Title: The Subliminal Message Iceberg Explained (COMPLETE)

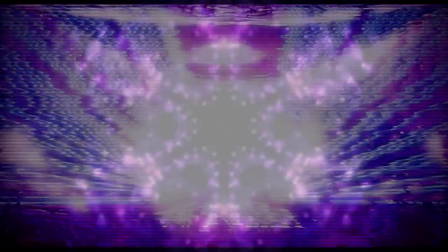52:20 This is probably the most common and realistic use case of a subliminal effect on one's mind.
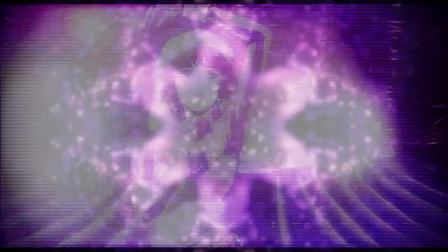52:27 But then if you're someone like me who always hyper-focuses on the music in the background of film and video games and the like,
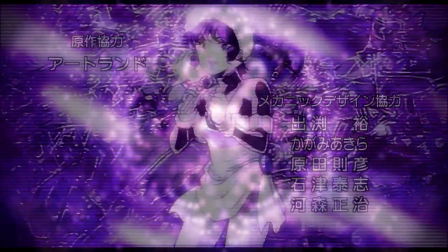52:35 I wonder if it is truly a subliminal thing at that point then. It definitely has a psychological effect, like it's like, wow,
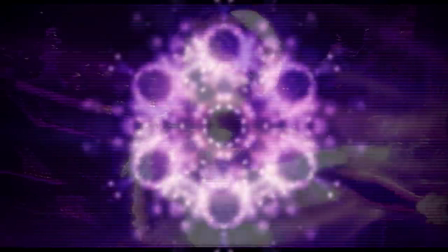52:44 I really like this song and it fits really well with this scene, if you know what I mean.
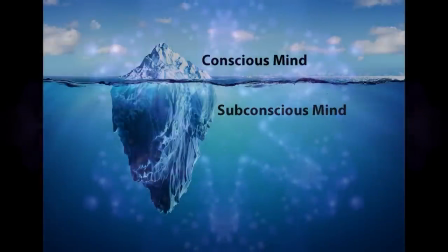52:49 But I am consciously aware of it. But I suppose regardless, this is just going more so into
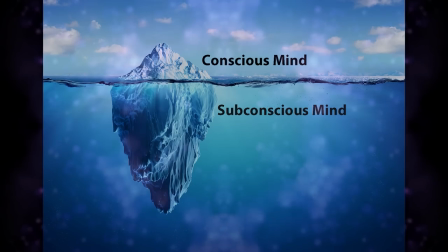52:57 the sensation that music gives us as people.
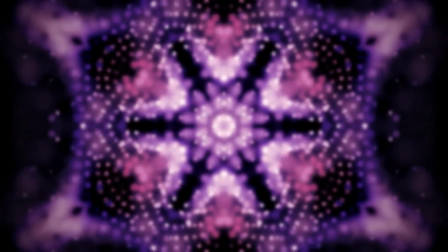53:01 So I'll probably move on from here. But it is an interesting topic all the same.
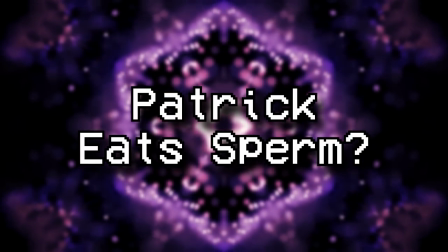53:06 Bonus entry. Patrick eats sperm. This entry was suggested by someone from my Discord server.
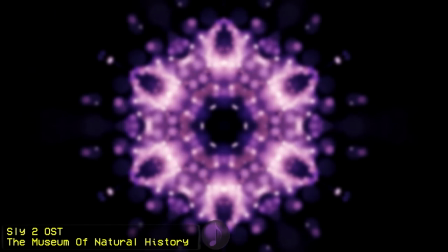53:14 It is once again one of those subliminal messages that is connected to a really old ass video on YouTube,
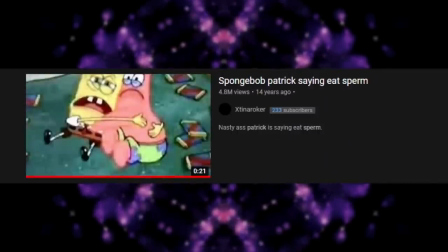53:21 this one having been released on December 31st of 2007, entitled SpongeBob Patrick Saying Eat Sperm,
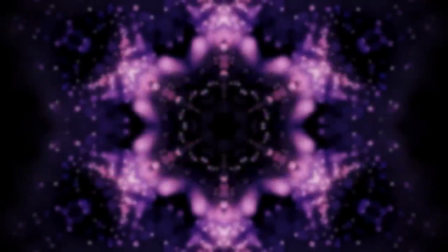53:29 which I shall now play a clip from.
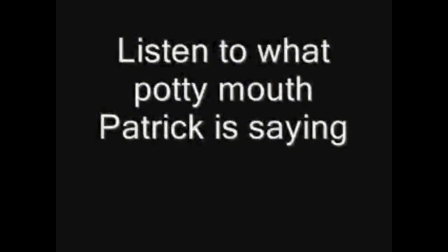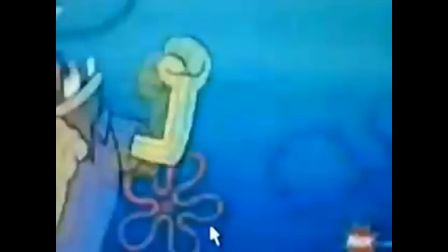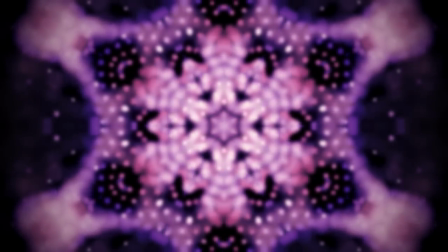53:46 And yeah, I don't think that's what he is saying in that scene, but nonetheless, this is one of those classics.
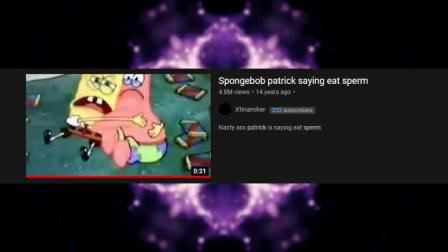53:54 It has nearly 5 million views on YouTube, and was worth bringing up since there were a lot of urban legends /
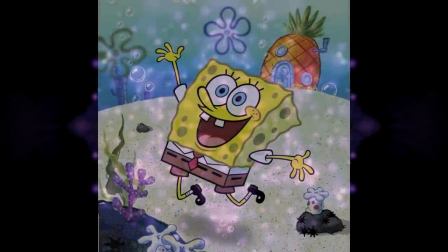54:02 subliminal messages that many people tried to put onto the SpongeBob SquarePants show,
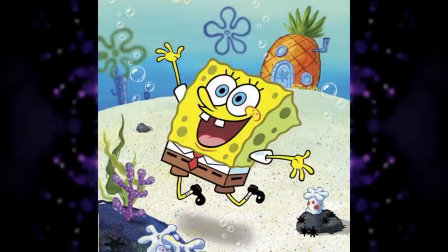54:08 since, again, it's a really popular children's show, it had a big cultural impact like Disney, so of course,
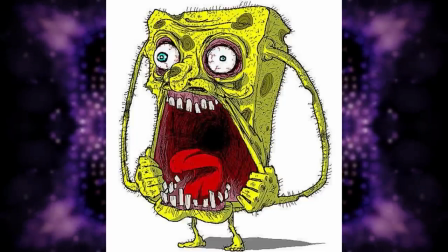54:14 many would look into the show, its backgrounds, and etc. to try to find things that were amiss.
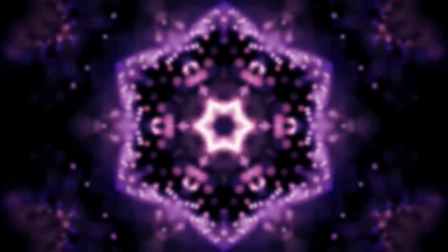54:20 But this iceberg doesn't really cover anything SpongeBob related, so count this as a general entry for it.
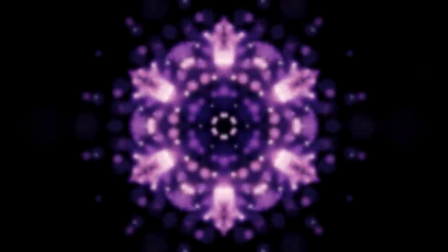54:28 The Departed X's. Directed by Martin Scorsese, The Departed is a 2006 crime thriller film.
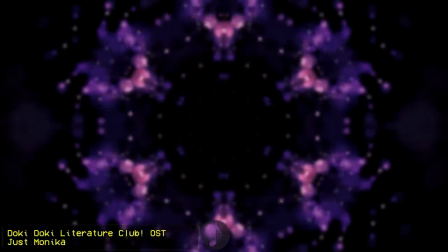54:36 Without giving away too many spoilers, throughout the film, X's can be found all over the place, in the background,
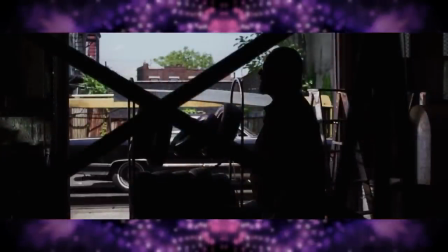54:43 in the foreground, basically everywhere, and they're always meant to symbolize, well, chiefly death.
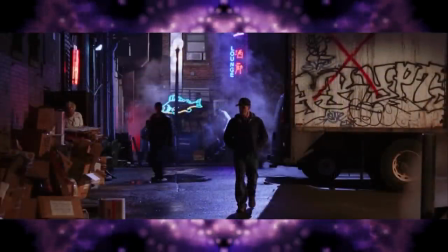54:50 Anytime a villain or a criminal dies in the film, an X can be seen there foreshadowing the event.
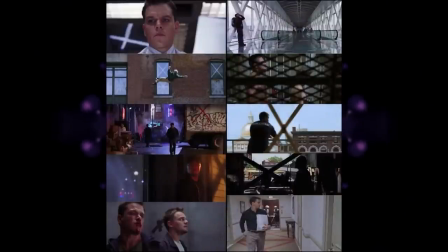54:56 But so too does it symbolize the death of the good characters as well, the X being a visual signifier for their fate regardless.
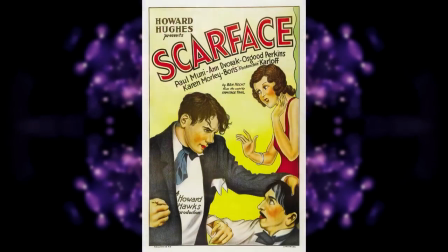55:05 This is actually a bit of a callback to Howard Hawks' 1932 film Scarface, the original that Brian De Palma eventually would remake with Al Pacino in 1983.
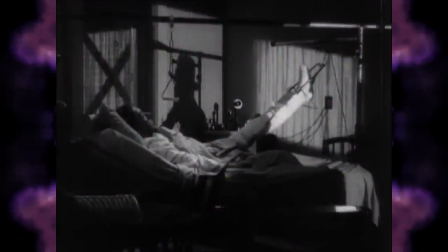55:18 Hawks uses the shape throughout the film to symbolize that living a life as a gangster means to live a life as a marked man.
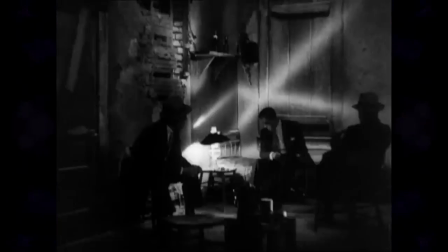55:26 Thus, the X is used to once again foreshadow death.
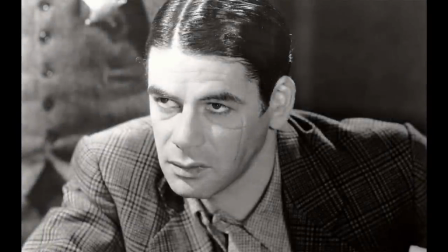55:29 This is also something that can be seen in the all-time mobster classic The Godfather, but instead of X's, it's oranges.
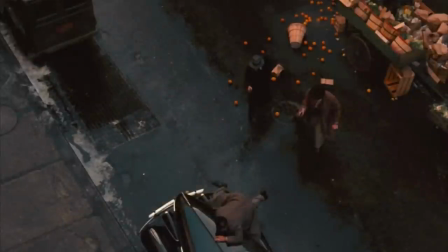55:38 Anytime oranges can be seen on screen, or in some cases the color orange, it is there to symbolize that death is in the air.
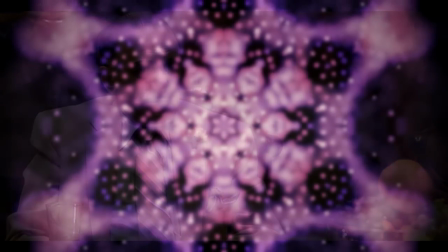55:47 This is also just something that can be broken down as a tool in a filmmaker's bag of visual tricks,
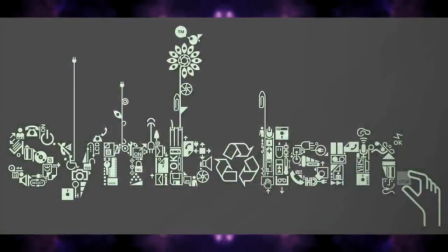55:54 as you really can have any shape,
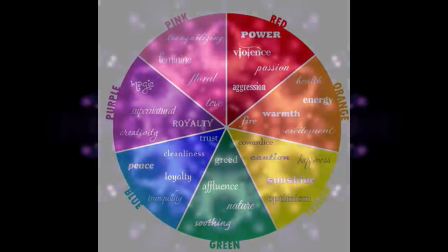55:57 object, person, color, a camera angle, etc., symbolize nearly anything you want if you're consistent enough with it.
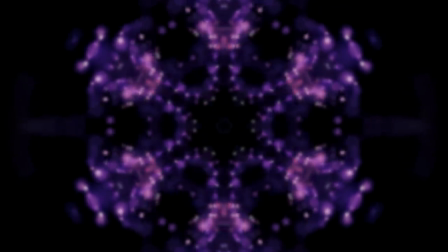56:05 This does kind of yet again beg the question what the core difference
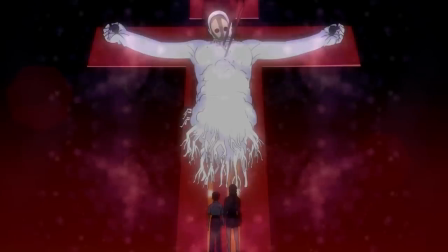56:10 between a supposed subliminal message is from visual symbolism,
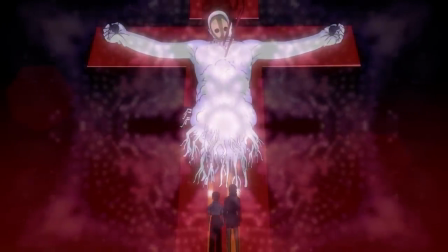56:15 as nearly every film ever made has some form of symbolism.
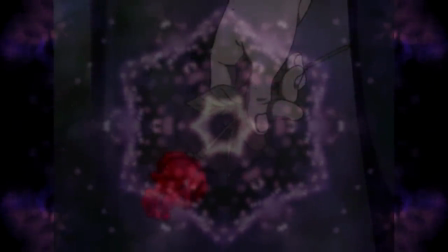56:21 It's visual language, even if it's as simple as something like a character's design or outfit, the lighting, the camera angle, etc.